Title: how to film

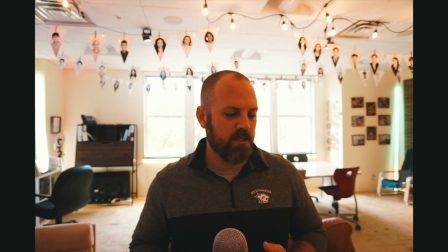So a camera picks up light and interprets light to make the image. So you always want to have a light, so that way I can film with this behind me.
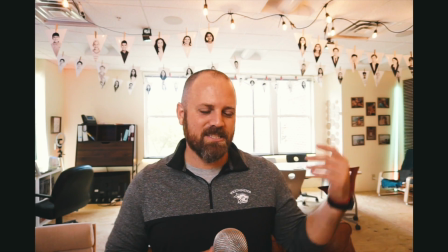Now it's all white and stuff like that, so how do I fix that? On my camera, I can change the exposure.
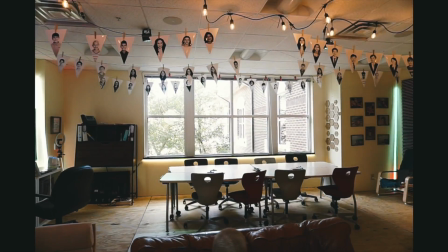You might not be able to do that on yours. So if I turn this down, now you can see outside,
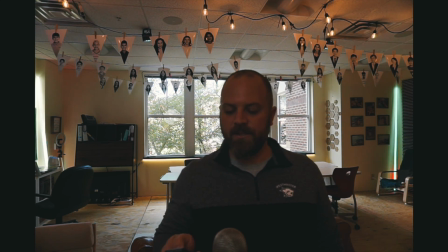and you'll still be able to see me. So I need to pump up the brightness of my light so that you'll be able to see me better.
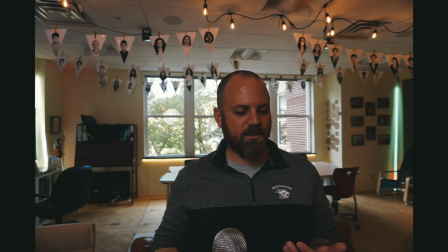Okay, so here comes my light. It's turning on slowly. You can start seeing more detail.
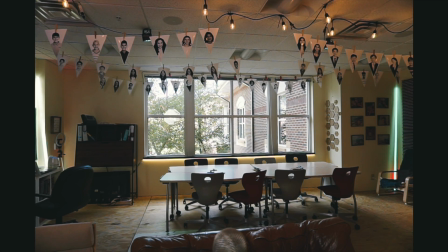I might want to move my light source closer to my face. So you can see there's all kinds of like negotiating all of the different things so that you can get the shot you want.
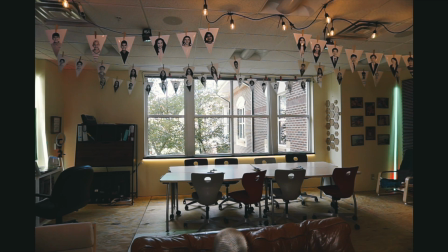I mean, literally the light source is like directly above the camera at this point. Yeah.
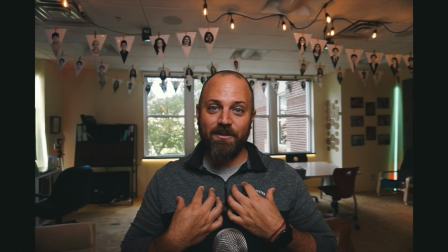So now look, there's detail on me, and you can see
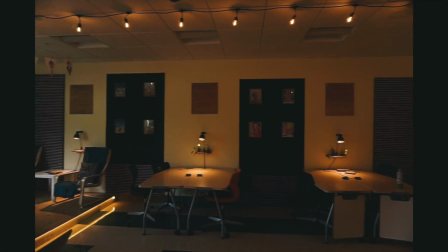the window, but literally, like, just to show you, if I can, that's the pole for the light.
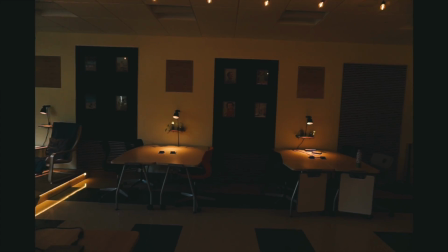So like, the light is literally right there, and I stand right there.
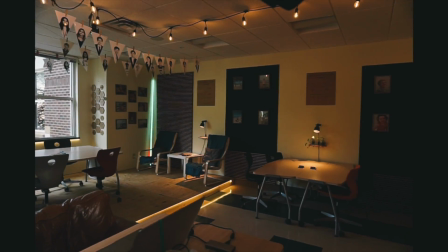So you can see that this thing is like literally directly above me.
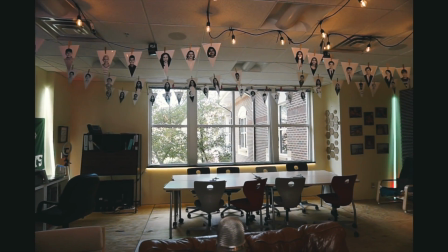So it can get complicated if you start wanting to use windows behind you.
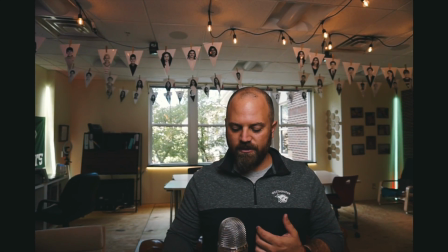Otherwise, if I turn this off, that's what it looks like. And this is terrible.
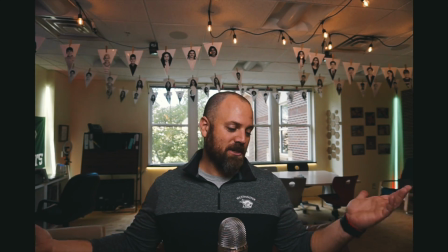So got the light on. That actually is a pretty good shot. I might start using this. But have some fun setting up your shot. It is really enjoyable. You can move things. You can add lights, change the colors. What you wear is important. In all of my instructional videos, I try to wear the same thing just because I like the way it looks. So try to have your aesthetic on point and crush this project, okay? When you are reading your project, please don't read. Don't hold a piece of paper and say, "Hola, me llamo Señor McSweeney. Yo tengo 35 años." Don't do that. Look down, read a couple lines, and then look up. "Hola, me llamo Señor McSweeney. Tengo 35 años. Soy de Nueva York." Pause, read. Look at the camera, pause. "Yo vivo en Marietta." And that way, when you go to edit, you can do clean edits and it doesn't look like you're reading. Okay, I've been doing this for years. Come see me if you need any help. I hope this video helps, and good luck.
"Hola, me llamo Señor McSweeney. Tengo 35 años. Soy de Nueva York. Yo vivo en Marietta."